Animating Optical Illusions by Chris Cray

Now, I chose 4
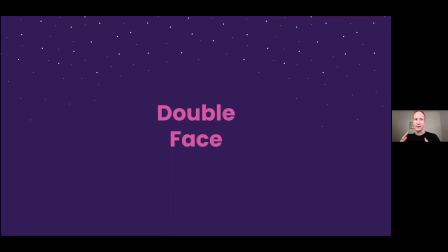(8:11)
illusions to animate, all of which the basis of the decision was that they all function differently. Like these all, they couldn't be based on like, they all couldn't be like based on interpreting an ear as an eye. I'll explore that once. So this one,
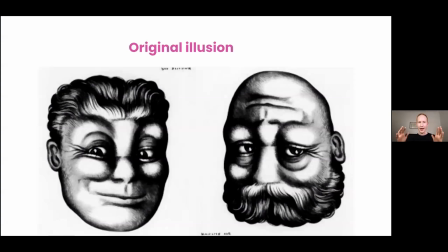(8:32)
here's the original illusion, which is one image that when rotated is seen as two faces. One face, one drawing of a face that's interpretable as two faces.
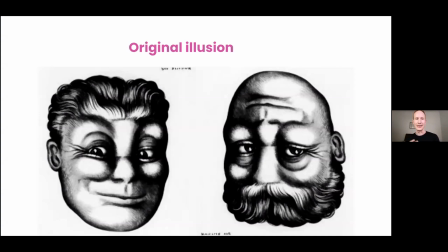(8:47)
And it's got some really charming ambiguities to it. And it's sort of taking facial anatomy and using it as an excuse to be super playful with how that can be interpreted differently. So we've got the eyes have to be dead center.
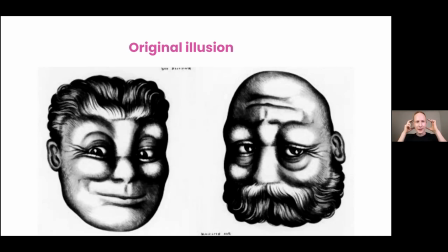(9:06)
Well, center-ish, and the ears can't, the top of the ears can't line up with the eyes. We have to have everything symmetrical so it can rotate. And then we have the big one is nose. What is a nose?
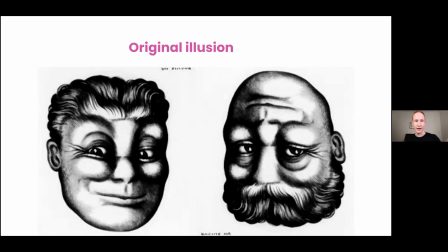(9:21)
Here we've got the hairline is the upside down nose, and the line of the forehead is the other nose. Is the mouth underneath, and then we've got another mouth hidden in the hair.
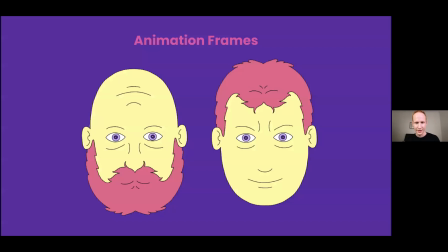(9:35)
So I went and interpreted that this way. And it was really fun to do this, but I was already coming up against a hurdle in my let's add to this with animation, because in a way,
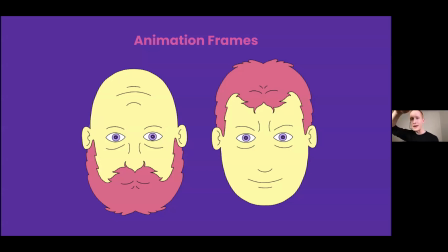(9:52)
as it stands, this doesn't need animating, because you can animate it yourself by taking an image and rotating it around. Like, so me having fun exploring those ambiguities isn't necessarily adding anything to it.
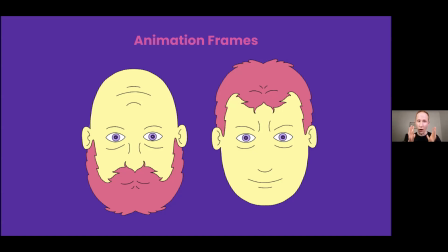(10:10)
But then I realized that you've got one image that when rotated is two faces. Now, how about if we take that one image and animate it two different ways? So for each rotation,
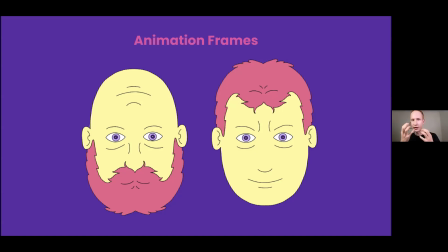(10:29)
it's actually a totally different like facial construction, and the dimensionality of that face is totally different. So when you're seeing it as a flat forehead line, the dimensionality is that of a flat forehead. When you're seeing it when it's rotated, when you see it as a nose,
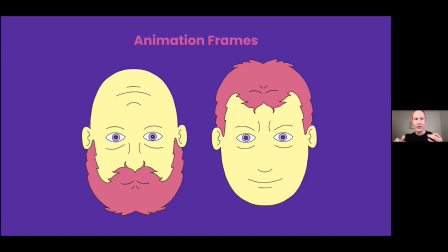(10:49)
that's got some very different like protruding dimensionality. So I had something to animate and something to add to the situation. And here is my line animation. It's a bit rough, a bit clean. This is where I landed with the line animation. And we can see what's happening here.
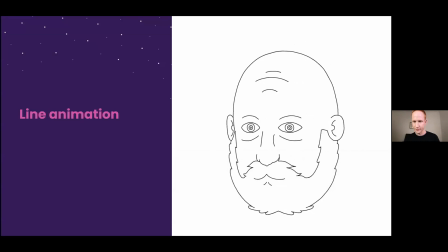And we've got a little bit of morphing going on. I think with it, I wanted the whole time to be really true to the illusions.
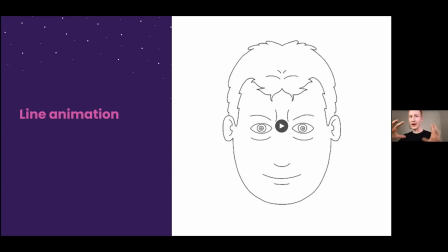(11:31)
And the nature of this illusion is one drawing, you rotate it, you interpret it two different ways. But you know, that hair, the mouth in the hair, that's got to be a broken line. But when it comes down and it moves, we needed to morph it.
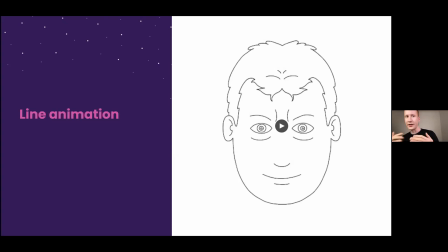(11:50)
I needed to morph it into a closed line. But other than that, I got to stay pretty true to it and sort of enjoy it, push it and enjoy it in a slightly different way.